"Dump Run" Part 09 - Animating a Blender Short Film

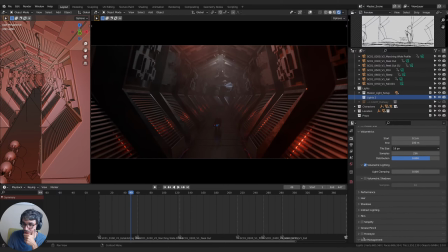3423s
Let me actually just turn off the compositor or sequencer so that we don't get lost. Sorry about this. Just me experimenting live here, figuring this out. So I turn my sequencer off, render image again.
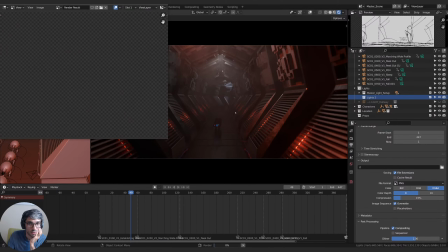3436s
I'll just make sure we do get this. Yeah.
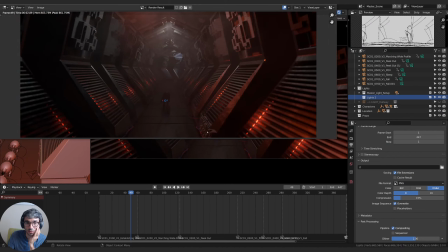3445s
Cool. Oh, and we're getting those things too. Need to get rid of those things from our master file.
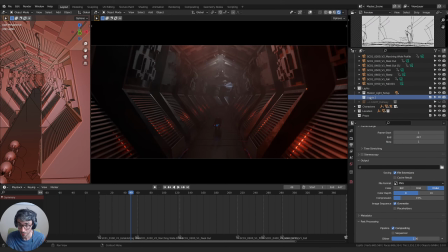3453s
Cool. All right. Well, that works then. So what we can do then, all right, so here's the next thought. We set up a collection for each shot. And then we can make linked versions of the scene and turn off the collections we don't need,
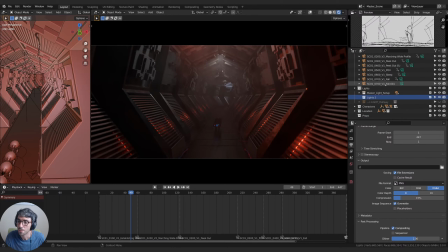3469s
which I think is a good idea. So for example, what I can do, because it's just lighting setups that are going to be going on and off. Everything else stays the same. So what we can do is I can copy this, come here, paste that.
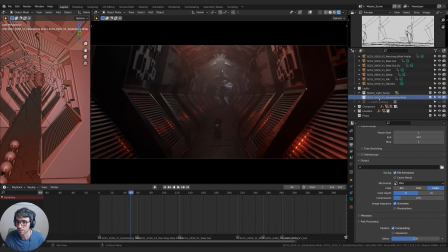3487s
And now this is going to be all the lights that I need just for this particular shot. And then when I make a linked, eventually what I'll do is I'll split all these out into separate link scenes before we do our render. And then what I can do is I can delete my markers and have handles. That'll work. That'll work.
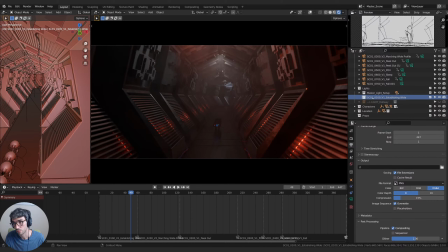3506s
Okay. Cool. Sounds like a good plan. What do you think? How's everybody doing?
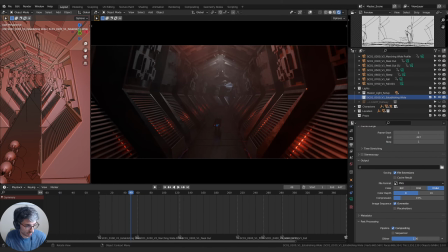3522s
Well, let's see. Patrice is asking, have you ever used the photographer add-on by Xiaofan? No, I haven't. I tend not to use add-ons, mostly because I do a lot of tutorials and I'm trying to always make them beginner friendly, and I don't want people to have to bother downloading or activating add-ons for, beginner tutorials. But okay.
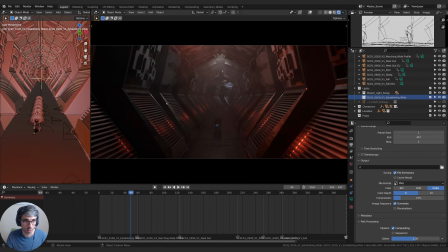3541s
Well, I'm about ready to wrap things up for tonight, but before we quit, we'll go ahead and start a little bit. We'll get some lighting going. So I'm gonna go ahead and light this particular shot. So we've lit the sort of general space. Now I'm gonna think about this shot, just this shot.
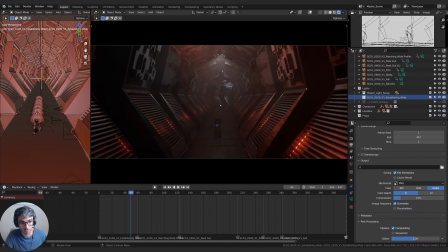3557s
And I need to bring more attention to our little guys because I feel like this is a bit they're too dim. They're the focal point of our scene and we can't even see them. So I'm going to add in a maybe a point light to start with.
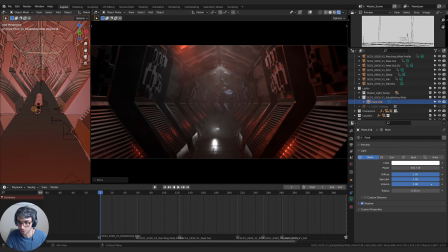3575s
And I can turn the power of it up. I can turn down how much it affects the volume and specular. It's helpful. If I want this light to not create any kind of fog.
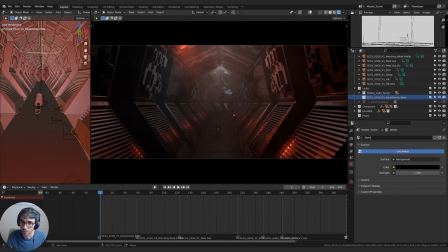3588s
Now I'm going to use an area light actually, and I'll actually just delete it and go Shift A area light, so it actually calls it an area light. And the reason for that is because an area light shines in a certain direction, and that can be very useful for this.
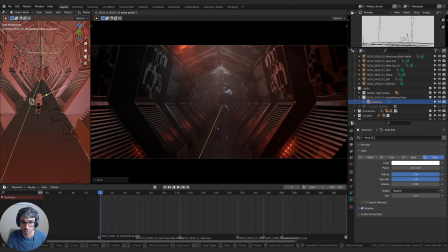3605s
I'm going to turn down that, and let's get him in position and think about how we want to light this. So we just need to bring attention to these guys. That's it, really.
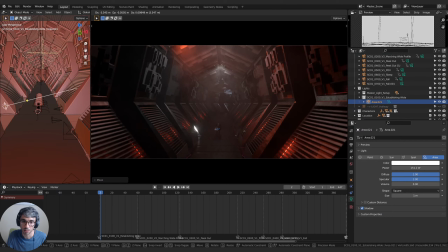3620s
We could motivate this light, tuck something in here. Kind of like what we were doing earlier, actually. We could make this maybe a bit of an orange and like boost it.
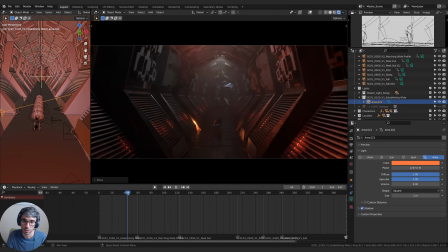3634s
That will, cast some nice shadows. Actually, that could be kind of nice. What if we cast some shadows up the wall? Like, what would that look like? How could we do that?
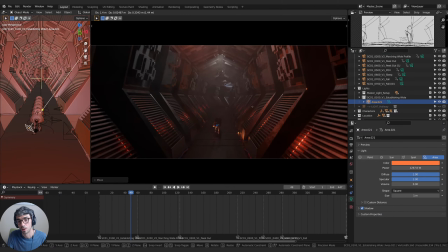That's kind of nice. A bit dramatic,